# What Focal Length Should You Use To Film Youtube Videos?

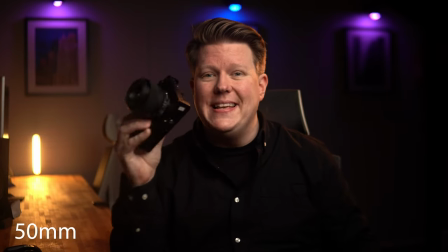Tip number one, and it's probably the simplest tip in this list, but it's also the easiest thing to overlook.
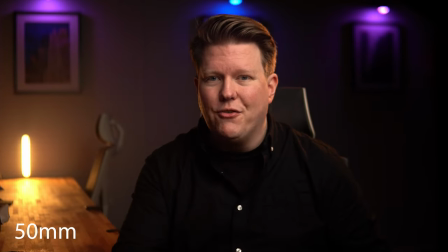Make sure your camera settings are correct. And by this, I mean the white balance.
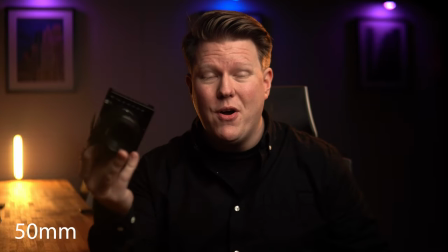Make sure the white balance on your camera matches your key light.
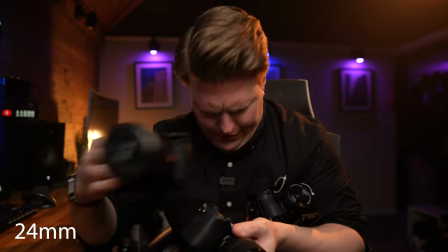Camera manufacturers are coming out with new cameras what feels like pretty much every day, and it's really hard to keep track of them all.
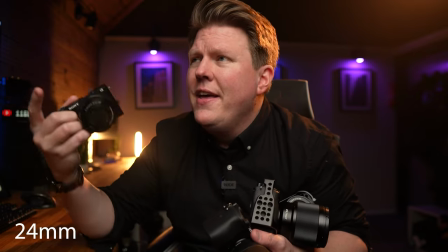There's the a6300, the A6400, the A6500, the A6600, and that's not including the full frame offerings.
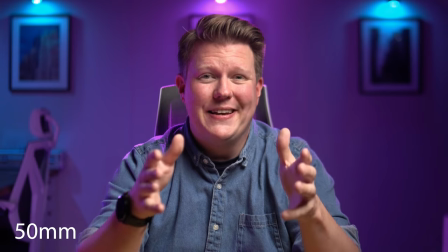Filming your first wedding video can be really daunting. Where do you start? What equipment do you need?
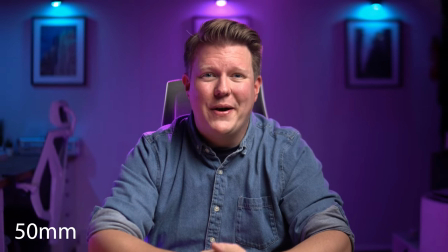Where do you need to be at what time? If you're about to shoot your first wedding video and you're looking for some help to get you through, then you've come to the right place.
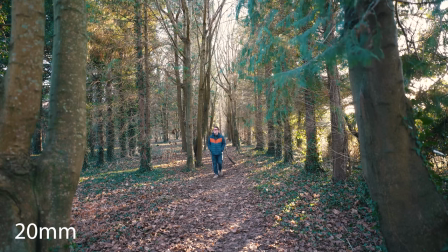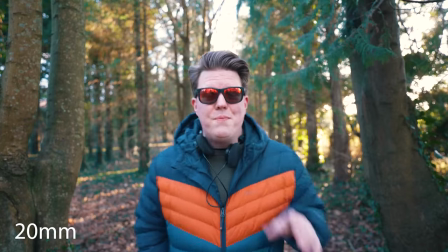If you've clicked on this video then, like me, you probably struggle getting your sound right in your videos.
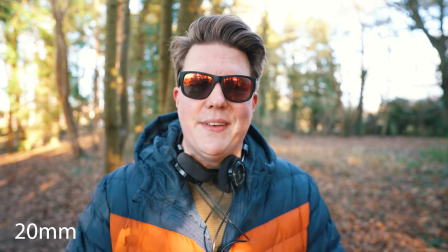You're probably thinking to yourself yes sound is something I need to invest in but there's always been something
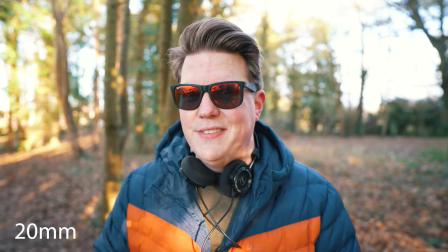else more important like a new lens or a new camera or a new computer.
Depending on what you're doing you might want to mix it up a little bit and use different focal lengths on different cameras.
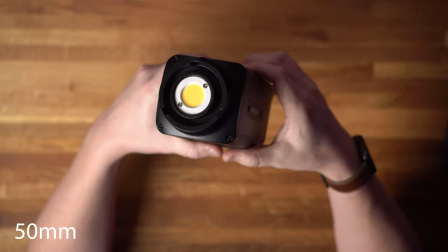If you're shooting an overhead shot then a 50mm is beautiful but you do have to get
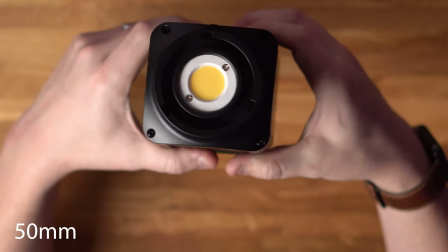that quite high but it does compress that image and just make that look much more professional.
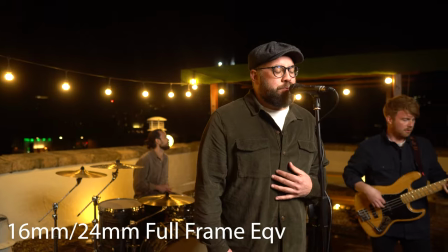I did a music video shoot a couple of months ago and for the main shoot I used a 16 millimeter 1.4 but when I was focusing on
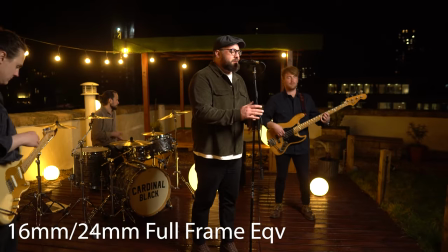the vocals I wanted to get that as compressed as I possibly could so I used an 85 millimeter on a cropped body which turns it
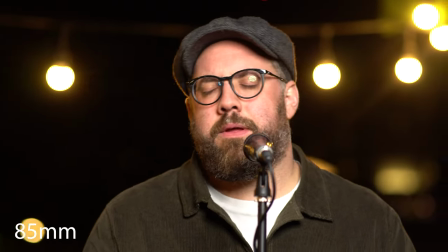into 85 times 1.6. Alexa What's 85 times 1.6? Oh 136, I was gonna guess 134, I wasn't too far off.
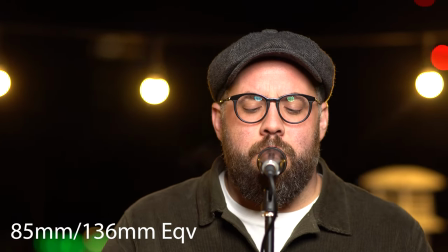And that just made the vocalist absolutely pop out of the frame. I'm not trying to tell you that I think this is the best lens for making YouTube videos. I'm not. I'm trying to demonstrate to you what each lens looks like and ultimately how that changes the feel of your videos. I hope this video has helped you decide what lens you want to get for your setup. If it did, give the video a like, subscribe to the channel and if you want to watch another one of my videos why not try this one where I tested out what I think might be the best shotgun microphone for your camera. Thanks for watching, I'll see you again really soon.